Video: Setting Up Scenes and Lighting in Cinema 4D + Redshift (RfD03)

If I'm not mistaken, Redshift will render this backdrop a little bit slower than it will render an HDRi, purely because there is actual geometry for it to consider and it doesn't know exactly whether there's stuff going on in that geometry or whether it's just completely plain. So it'll be a little bit slower, not massively so. And again, this will depend on your computer.
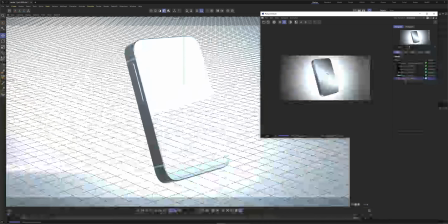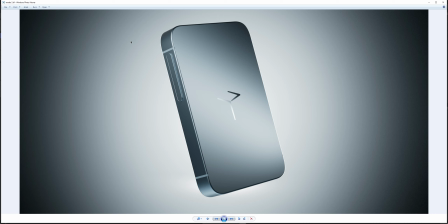37:43 So harkening back to earlier, we can see that the Backlight really gives us that contrast against the background, separating our product from what is the background. It's a lot more than just an aesthetic choice. It actually helps the viewer understand the form of the product a lot better than if it sort of blended into the back. As designers, we spend ages designing these products. It's really important that this work comes off and comes across to the viewer.
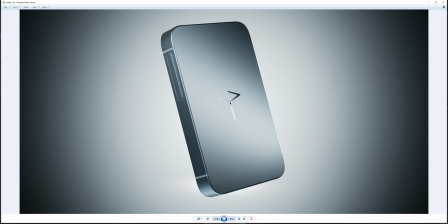38:06 Also, I want to draw attention, because this is something I did sort of subconsciously, but I do want to highlight this. The shiny metallic appearance will have a lot more definition in its reflections. So it's important for this reason to actually get some contrast in the light and dark,
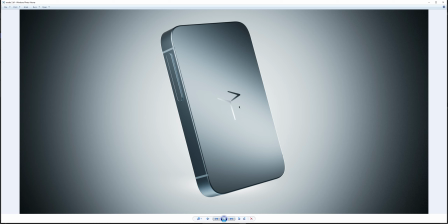38:21 because you'll see that edge a lot more defined than on the satin finish or the matte finish aluminium. Given that we have no other reference for materials in this scene, the sharpness with which a material reflects light and its surroundings is actually our biggest clue to understanding how shiny or matte that material is.
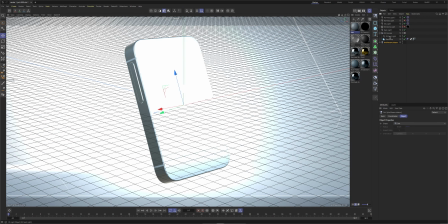38:40 Okay, I'm going to elevate things one step further by adding some motion to the scene. So you don't have to add lots of motion, maybe let's say 10 frames. And in these 10 frames, I'm going to drop a null on the camera,
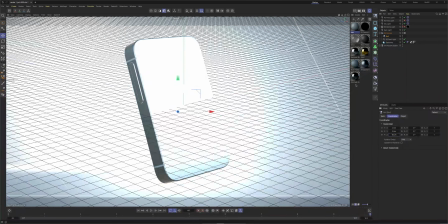38:58 maybe push it back a bit, not that this is actually important. So push the null back, and I'm going to make
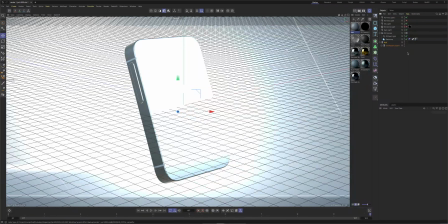39:11 so I'm going to remove these target nulls, which will keep the lights where they are, but just mean that they no longer follow the product. And I'm going to animate the product so that on frame 5, it is in this position.
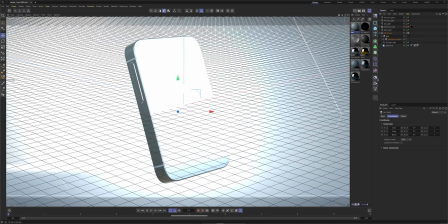39:29 So we'll exit here, we'll put the X here, and I want it to move left to right horizontally.
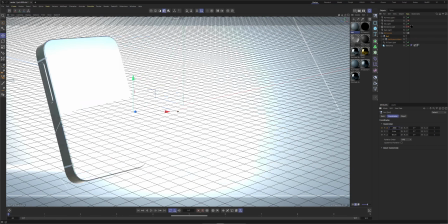39:36 So it will be, let's say, -4 centimeters in the X at frame 0,
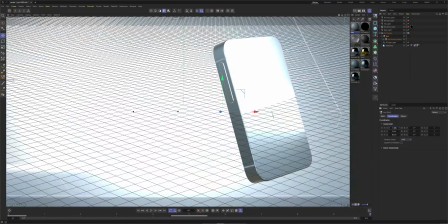39:43 and at frame 10, we'll put it +4, so that it's right in the middle on frame 5.
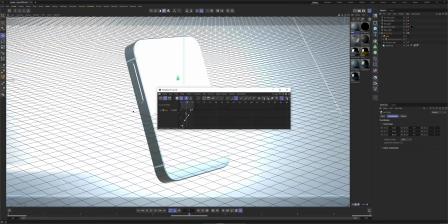39:50 And we can go into the F curve and just make sure that this movement is linear. So window F curve, we select everything and we sort of click this linear button, and that means that our movement is linear.
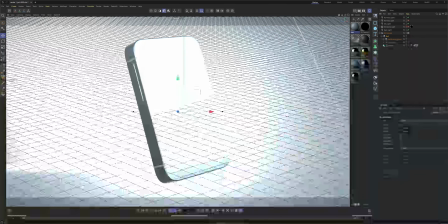40:01 So if we play this back, I'm going to turn off the render view to sort of get a more real-time playback.
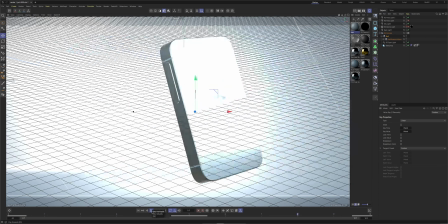40:06 And if we play this back, you can see it just moves at a linear pace, constant pace, left to right.
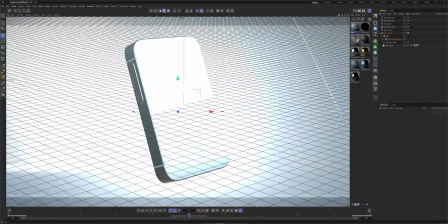40:12 Nice. And at frame 5, we can remove this keyframe even. It doesn't actually make a difference. And it's still going to be in the middle on frame 5. So frame 5 is our sort of middle point where we want to get stuff.
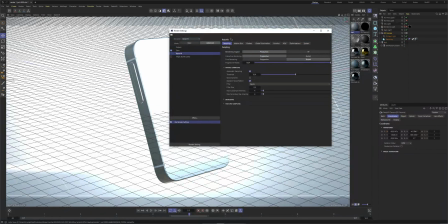40:24 Okay, so we're going to go into the render settings and go into motion blur, turn on motion blur, and maybe crank up our steps to about 3. And what's happened?
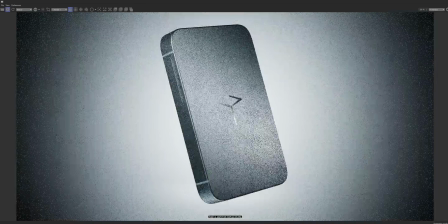40:36 If we turn on our render view, absolutely jack all has happened. Well, that's fine, because this is going to show up in our final render when it actually works out the transformation steps. But for now, we can add some more in the way of optical effects.
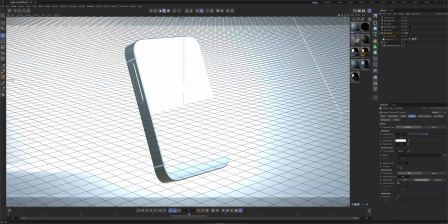40:50 So if we go into the camera, go in optical, we can enable depth of field, and immediately you can see that because our focus distance is 2000 centimeters, we are way out of focus.
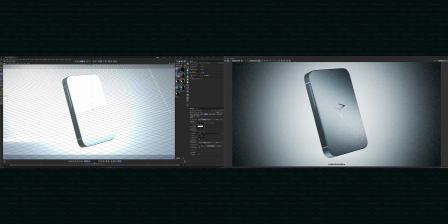41:02 If we use this eyedropper and pick a distance, then we can select maybe our logo to be the focus distance, focal point. We can crank down the aperture. So if you know anything about photography, the smaller the f-stop, the larger the aperture, which means more
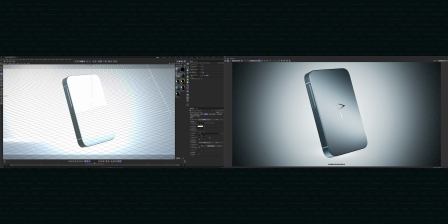41:21 distortion, more shallower depth of field.